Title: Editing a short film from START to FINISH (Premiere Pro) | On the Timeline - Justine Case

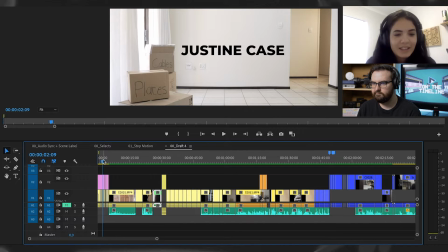4:15 So what I actually did was I found a song. It's just like the normal happy go, moving in, life-changing stuff happening in films. So I put that song in there and I just followed that rhythm. The music that they chose actually worked with it better.
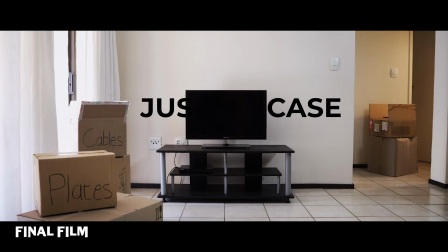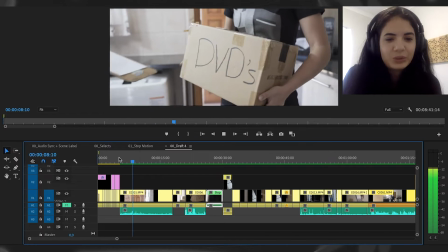4:40 Okay, and here we did try to hide Justine's face,
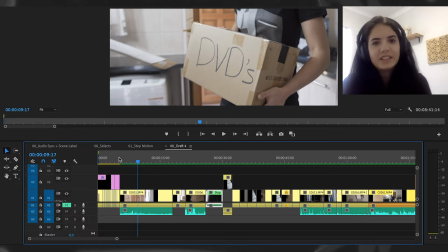4:44 and then the shot with the box of DVDs, it's kind of the focus point of the film. So we kind of still get the audience to wonder, who is this? And then also from a directorial point, like the holding the DVDs, like even when she has to sign, she doesn't put it down.
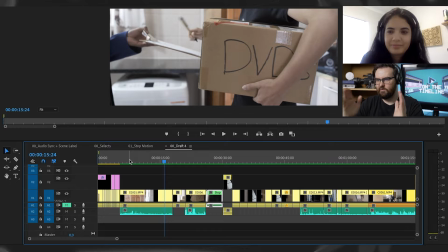5:01 It's like just this one shot. This is all about the DVDs are her life.
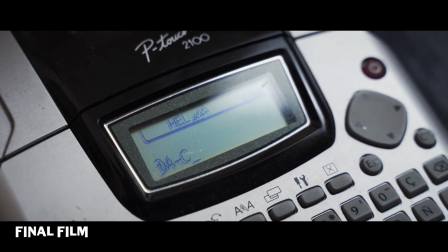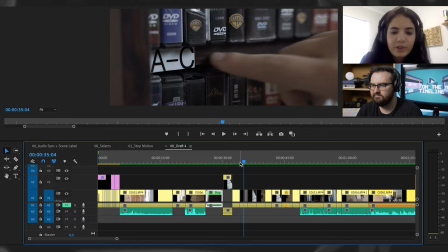5:13 Okay, so Yaku, what was the reason for the zoom the camera movements? So we haven't said anything up to this point, right? And she's just talking to herself. So in order to like avoid exposition and sort of build a character, we really wanted to focus on what can she do that can tell us who she is. And that was with like, she's very organized. She labels everything.
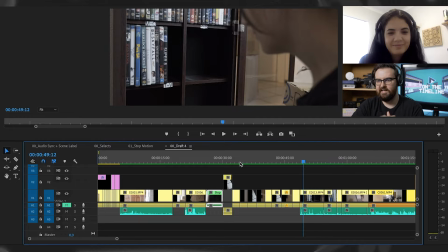5:40 And then it also helped us at the end when she gets to T and it's like, wait, where do the thes go?
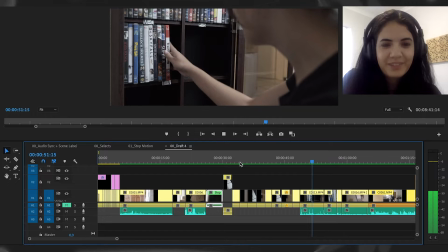5:46 Like, you know, and that's literally what the movie is about. What I did here was also still try to hide her face.
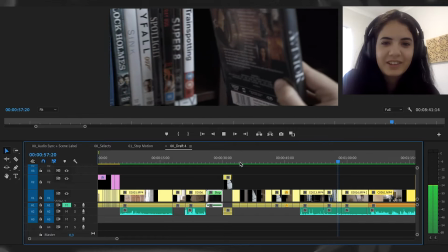5:53 Like she takes out the DVD and I got it to, you know, the DVD still hides her face.
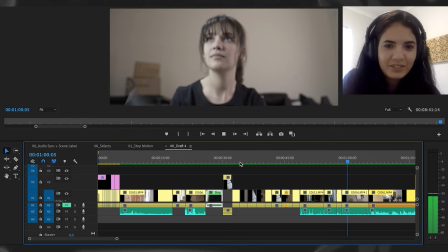5:58 And then all of a sudden, like it's revealing of her face and she looks confused. Like, where does the aviator come?
Listen, Mom.
And then that like hard cut to like, what?
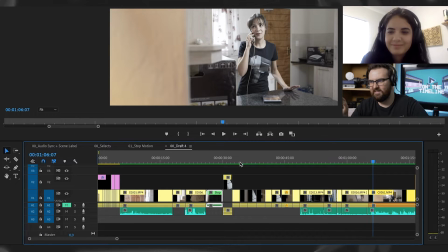6:10 And then she turns with the mom. I loved, obviously Daniela's performance in this was on point, but then when I was watching the edit for the first time, this is also one of the things I was like, yes, it works. These like moments of like, yeah, we're zooming into these things, all these things are happening quick, and then all of a sudden we pause and then we're like thinking, and then we just cut to like,
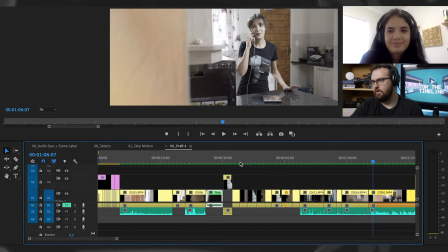6:34 okay, the mom should be the answer. But something that I actually thought of was nice of this capture of the like mom on the phone was in the beginning, Justine is very, you know, she still needs her mom. She's still attached to her mom, so we still have this extreme close-up.
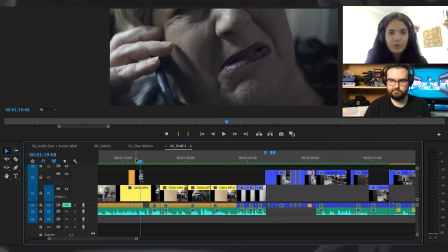6:50 And the more Justine starts standing on her own 2 feet, and the more she's starting to get irritated with her mom, you know, the camera moves further away.
So you're going alphabetically?
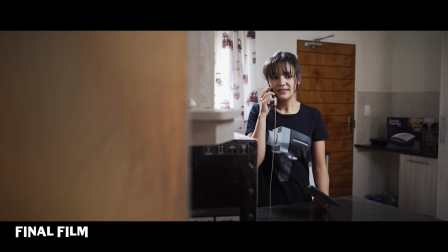7:03 I would do it by genre. It makes more sense. Yeah, I guess that would be better.
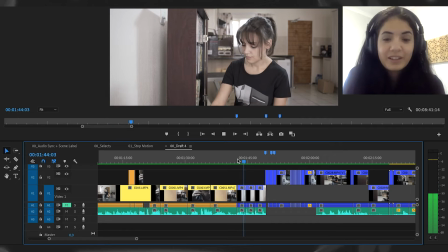7:10 Thanks.
So here I did a lot of jump cuts of her taking out the DVDs, just to show the frustration,
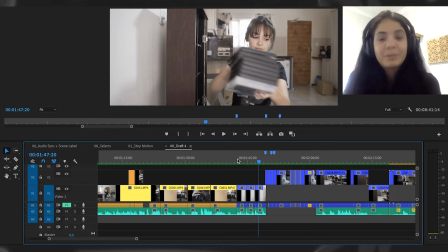7:19 you know, because she just like spent so much time putting in the DVDs, making the labels, and then all of a sudden the mom says something and now she changes her mind and now, you know, she has to start all over again.
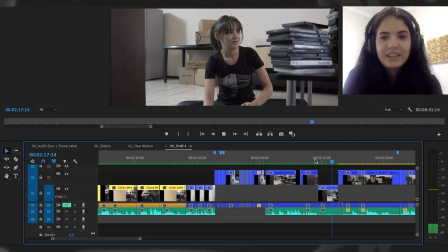7:31 So here we have a wide shot of her packing the DVDs, having a little bit of fun, entertainment after her frustration about taking out all the DVDs.
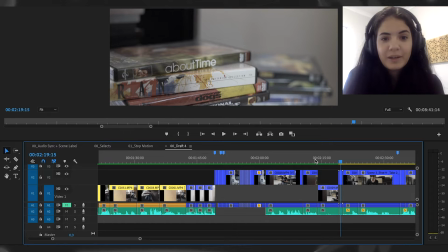7:40 Then we cut to the close-up about time DVD, and then we
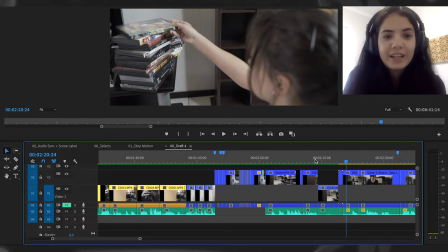7:47 cross the 180-degree line just to put focus on, you know, it's another question that she has, just like the aviator, about time all of a sudden,
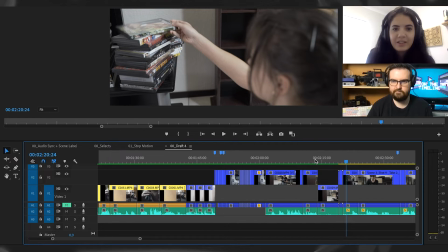7:58 you know, where does it go? What genre is it? So it's another important character beat that's very jarring for the audience.
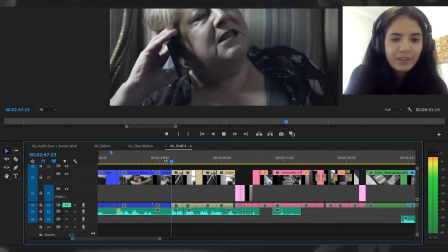8:06 So every time she thinks her mom phones or she phones her mom.
Listen, Justine.
So here we actually zoomed out a little bit.
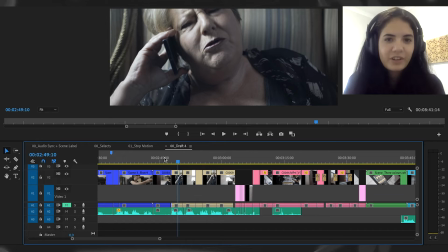8:13 So she is smaller in frame, but she's still very dominant.
Doing some Googling.
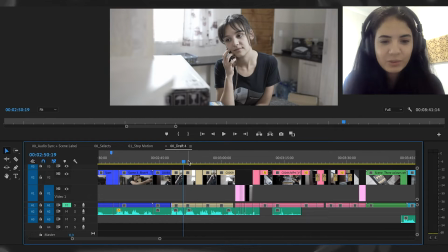8:18 You know, now all of a sudden she changes her mind. She doesn't want Justine to do the genre.
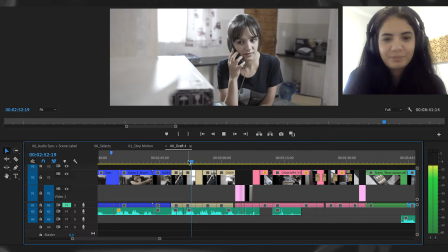8:24 And you can see Justine getting a little bit more frustrated.
I wouldn't do it by genre. It would be better if you do it by colour.
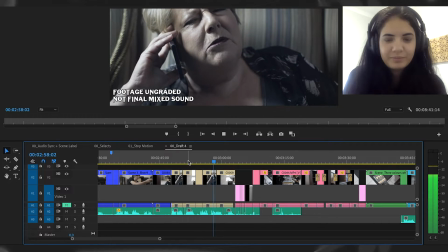8:32 That way it will look so much nicer on my dad's shelf.
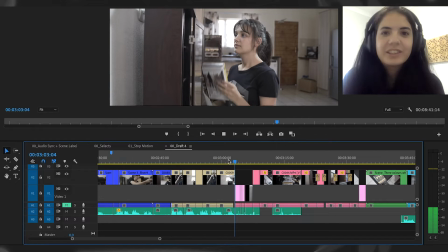8:35 So here you can still see Justine, you know, still trying to please her mom, taking more DVDs out at a time.
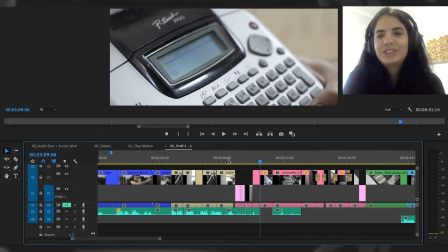8:43 You know, I think now at this point she's over it. You know, she's so tired of packing her DVD cupboard. But she has no idea what's coming. No idea what's coming. When she just throws the label maker, like we've established that her character is somebody who wants to be organized and stuff, but like, how do you label a color?
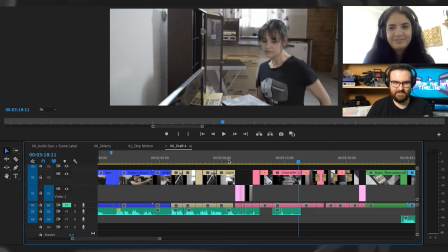9:06 Like, and now she's like, well, my mom literally just took away the only thing that we know about her. You know, we know that she's organized, and now she's just throwing it away in favor of a color system, which I still stand firm on is the worst.
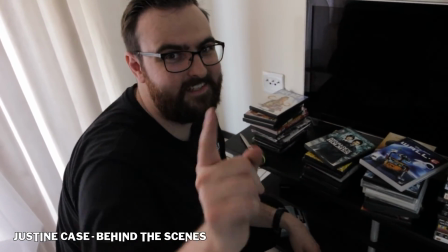9:21 What are you doing? We're making piles of DVDs by color, which is the worst system, and I hate people who do that.
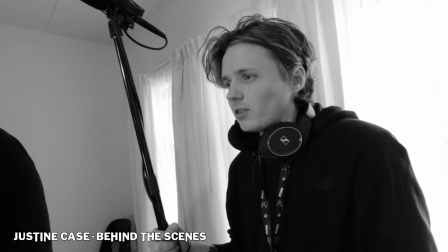9:30 I was trying to do by color. Really? Yeah, I think colors are good, and I hate people who do that.
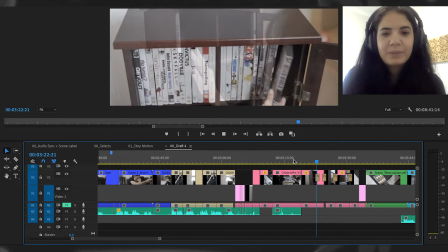9:38 No, I'm sorry, that was a bit mean. Yeah, we also, you know, she packs in the DVDs, but here there was more like a cross-dissolve that I used. Like we said, I mean, she's kind of over it now. You know, she started being organized, and now she just, you know, wants to get everything done.
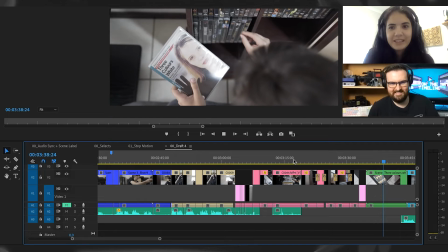9:54 And then disaster. And then, oopsie.
Where does this one come?
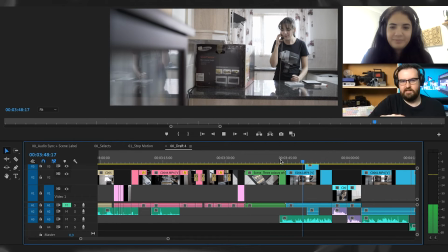10:00 And what I really liked about this shot, Tsapang, who was our DOP, just puts the DVD shelf just in frame, you know, just enough for us to sort of see her reflection. and also for it to be like at the forefront of her mind, which I really like that about the cinematography in this film.
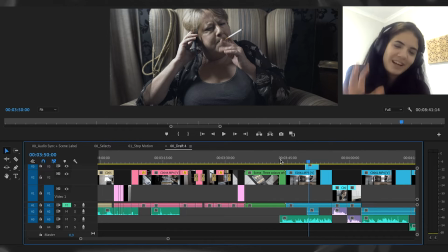10:22 Okay, here her mom is once again zoomed out, seeing more of her face, body language. I feel like this is where Justine is starting to, stop listening to her mom.
Maybe I should just have...
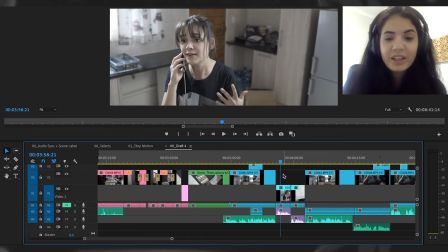10:34 So I really enjoyed this shot. I think this was planned out beautifully. So I'm going to get the director to explain actually what he wanted here. Well, thank you. I mean, for this thing, she says, maybe I should have a separate section for foreign films. And like it sort of, a lot of time in like cartoons and stuff, there's that like light bulb moment. And then in real life, there's no light bulb, obviously. I wanted to show that visually, and I thought, but then the plan doesn't work and she doesn't get it's a bad idea.
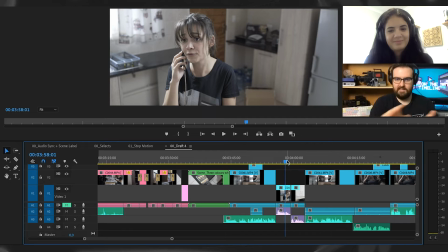11:05 And then it's just like reverse of that, which is the next shot, which is from the bottom up.
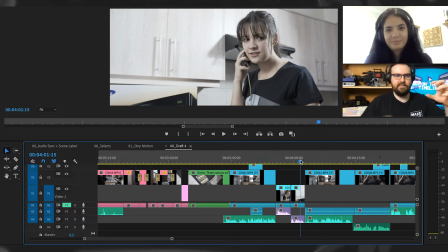11:11 To again show that contrast of having the idea, but then not being able to accomplish the idea. This was actually on set. It wasn't even in the storyboard. But yeah.
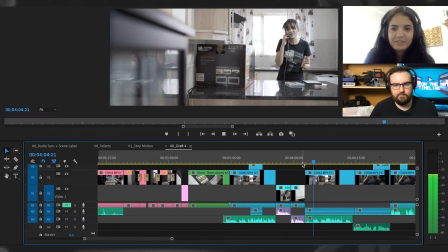11:24 Like so much is said in these two shots.
This just makes no sense.
Yeah, I feel here Justine is very like irritated now.
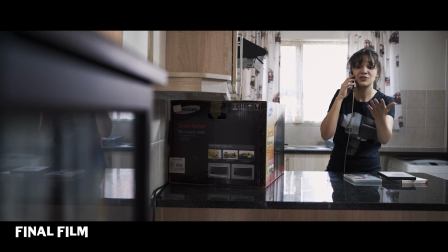11:32 She's about to break.
You land up with Kill Bill next to the Lego Batman movie. Why do we even have that?
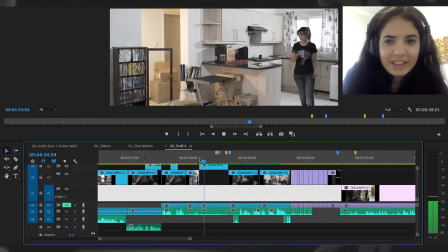11:38 So with this scene, I did struggle with it.
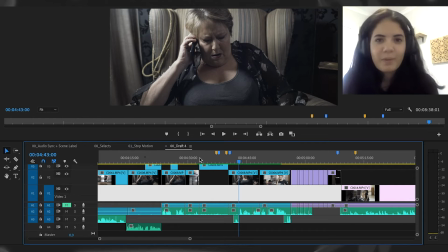11:41 Just like timing of, picking up the phone and, Justine just quickly sending the photo.
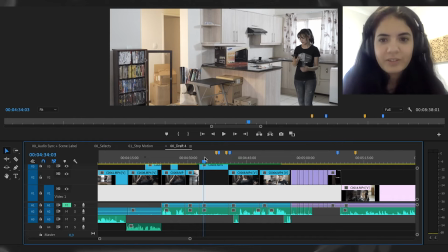11:48 But, I just went through all the like footage and frame by frame, I was just feeling it out. Just go with your gut feeling. And if it doesn't work immediately, just step back, just step back for a little bit, even if it's a day, then go back and then just look at it again. And then it makes sense.
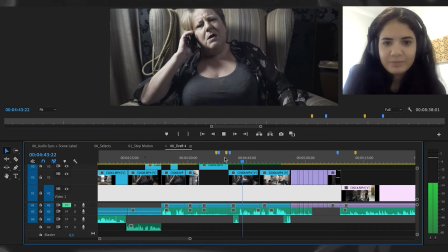12:09 And? Oh, is that where you put the TV?
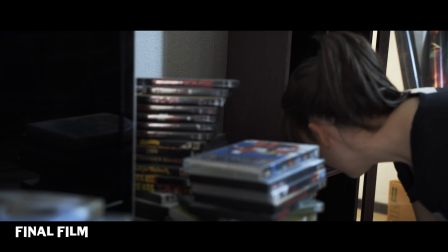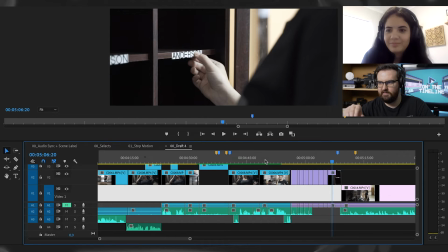12:19 And then we come back to the little zooms like we did in the beginning to be like, okay, this is her plan again. She's gonna do it the way she wants to do it. She's in charge.